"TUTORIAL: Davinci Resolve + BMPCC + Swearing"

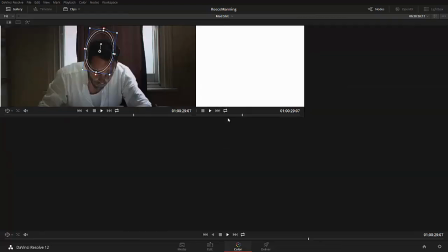(24:36)
So instead of doing that, what I like to do is, let's go back to Shift-H and let's scrub back here,
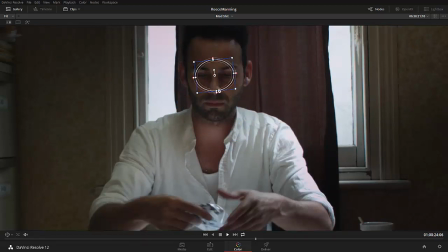(24:42)
front of a frame like this and I just want you to create a much smaller mask like so and now just around his eyes something with contrast that's the key with contrast
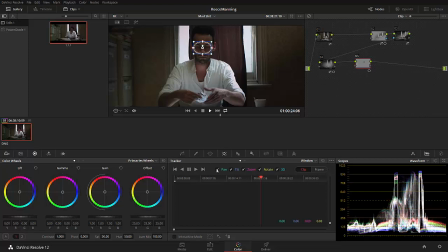(24:54)
and now what I want you to do is track this shot so what do you do after you've done that is you click on this motion tracker icon which is the fourth one across and let's untick the zoom box because this image doesn't really zoom in around he's not moving back or forward right and what we want to do is just start tracking forward so we press the play button and check it out it's tracking now if you
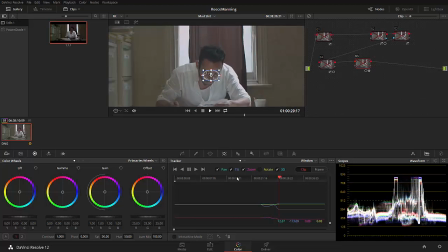(25:19)
press alt D it's gonna disable all of the other nodes and now you're tracking just sped up a shitload and that's because we've just disabled all the color correction and your computer has less to think about so basically if you're doing any tracking it's always good to disable all of your color corrections that's gonna give
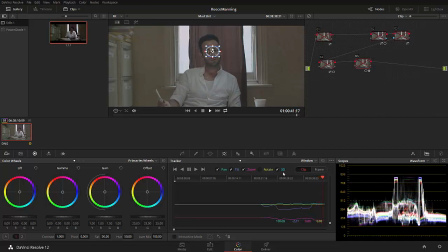(25:34)
you better performance for that node we probably should have disabled 3d as well maybe you can experiment with that that's a new feature in resolve 12 the tracker is just overall better so now we started our tracking at this point we want to reverse the tracking as well so let's click let's drag this
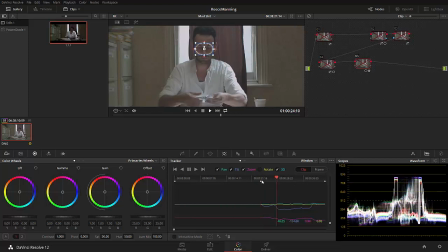(25:51)
icon this timeline indicator back to where we started that first track somewhere there and then click reverse now that's going to track backwards oh problem so look what happened here the folder crossed his face during the track and
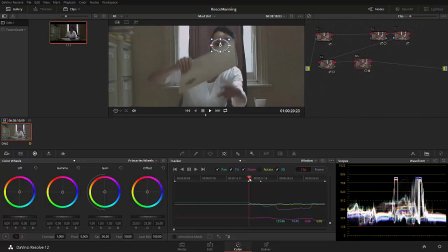(26:10)
DaVinci just stopped everything and goes not fuck this shit can't do it so what we're going to do now is click this frame button which is really cool this allows you to sort of jump in there and go give DaVinci a bit of a hand so click on frame and now what happens is if we move this we click on this mask it's
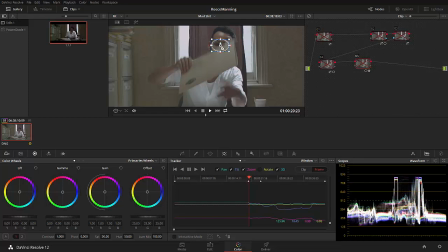(26:25)
automatically going to add a keyframe for that position rotation size all that sort of crap so what we want to do is Just put that back on his little nose bridge there and let's scrub forward, oh sorry, back in time to where the folder is not in shot and then put it back on the forehead again.
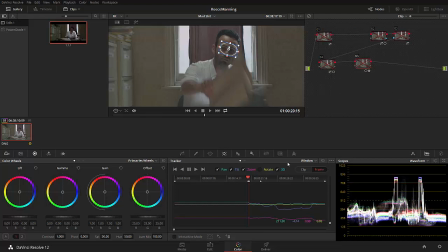(26:43)
Rotate it to how it should be and then we can go back to clip and click reverse again. Problem solved. It screwed up a little bit there as you can see but it should be okay. we're just making a real basic soft mask here just to relight
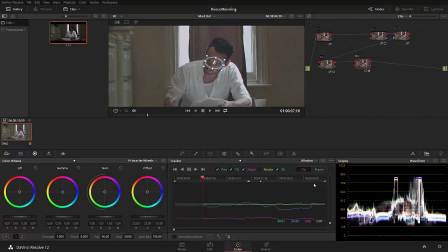(27:01)
his face and add a little bit more punch to that bouncing light coming off the white sheets speaking of bouncing light coming off the white sheets
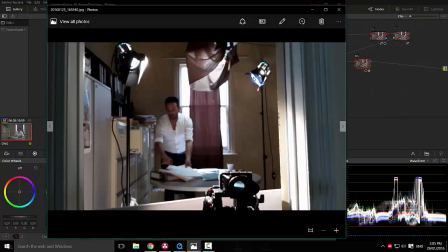(27:09)
let's have a quick look at the lighting setup um that i did here with the crew so here's the beautiful little tiny camera on this massive tripod um you know the red skeleton we don't need it anymore right and we've got this 300 watt tungsten for now bouncing into a whiteboard here which
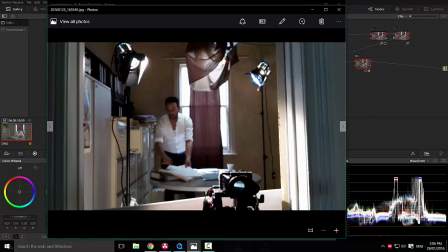(27:24)
is adding some fill into the room you can see that on his face there And on the side of the cabinet, then we got this backlight which has a CTB gel on it to create a daylight colored effect Which is matching the same colored light coming from this double diffuse LED overhead Which
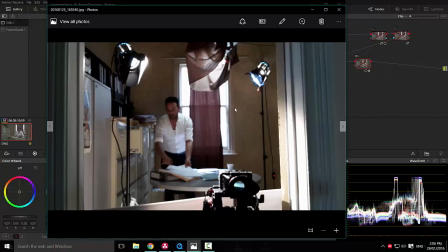(27:38)
is being cut off the side of the room to maintain contrast. So that is the lighting setup Obviously, I've oversimplified that and gone over it way too quickly,
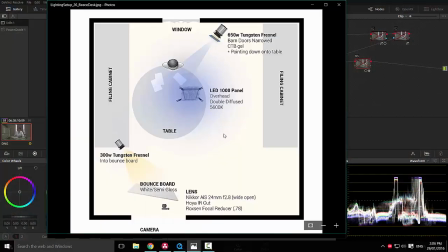(27:45)
but here is a much more detailed view Get out there start practicing lighting. It's fucking sick. It's one of the most important things of cinematography Don't stop practicing. Don't stop trying shit.
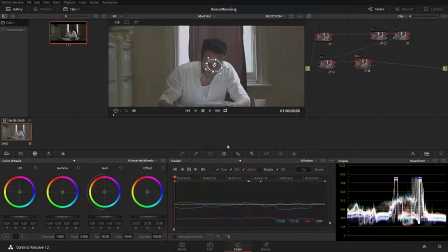(27:55)
Don't be afraid to fail I'm going to start using the word lifejourney soon. So we've tracked our shot, great, now this thing sticks to his face. Once that's happened, make sure you don't have frame turned on. If you do, it's going to add a keyframe and it's going to animate over time.
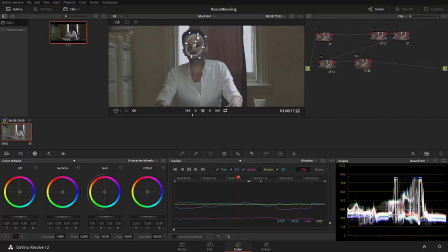(28:10)
We want to make sure it's on clip, okay? Now we can reshape this. Let's go back to Shift-F mode and we can soften it.
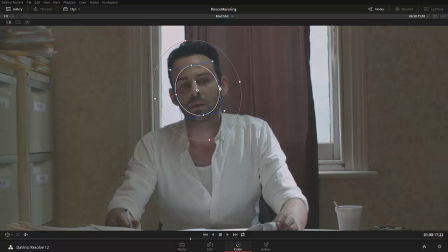(28:17)
And if I just reposition it, hopefully that's going to look okay. Let's just scrub through here.
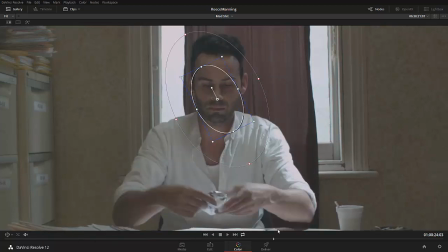(28:23)
Not really.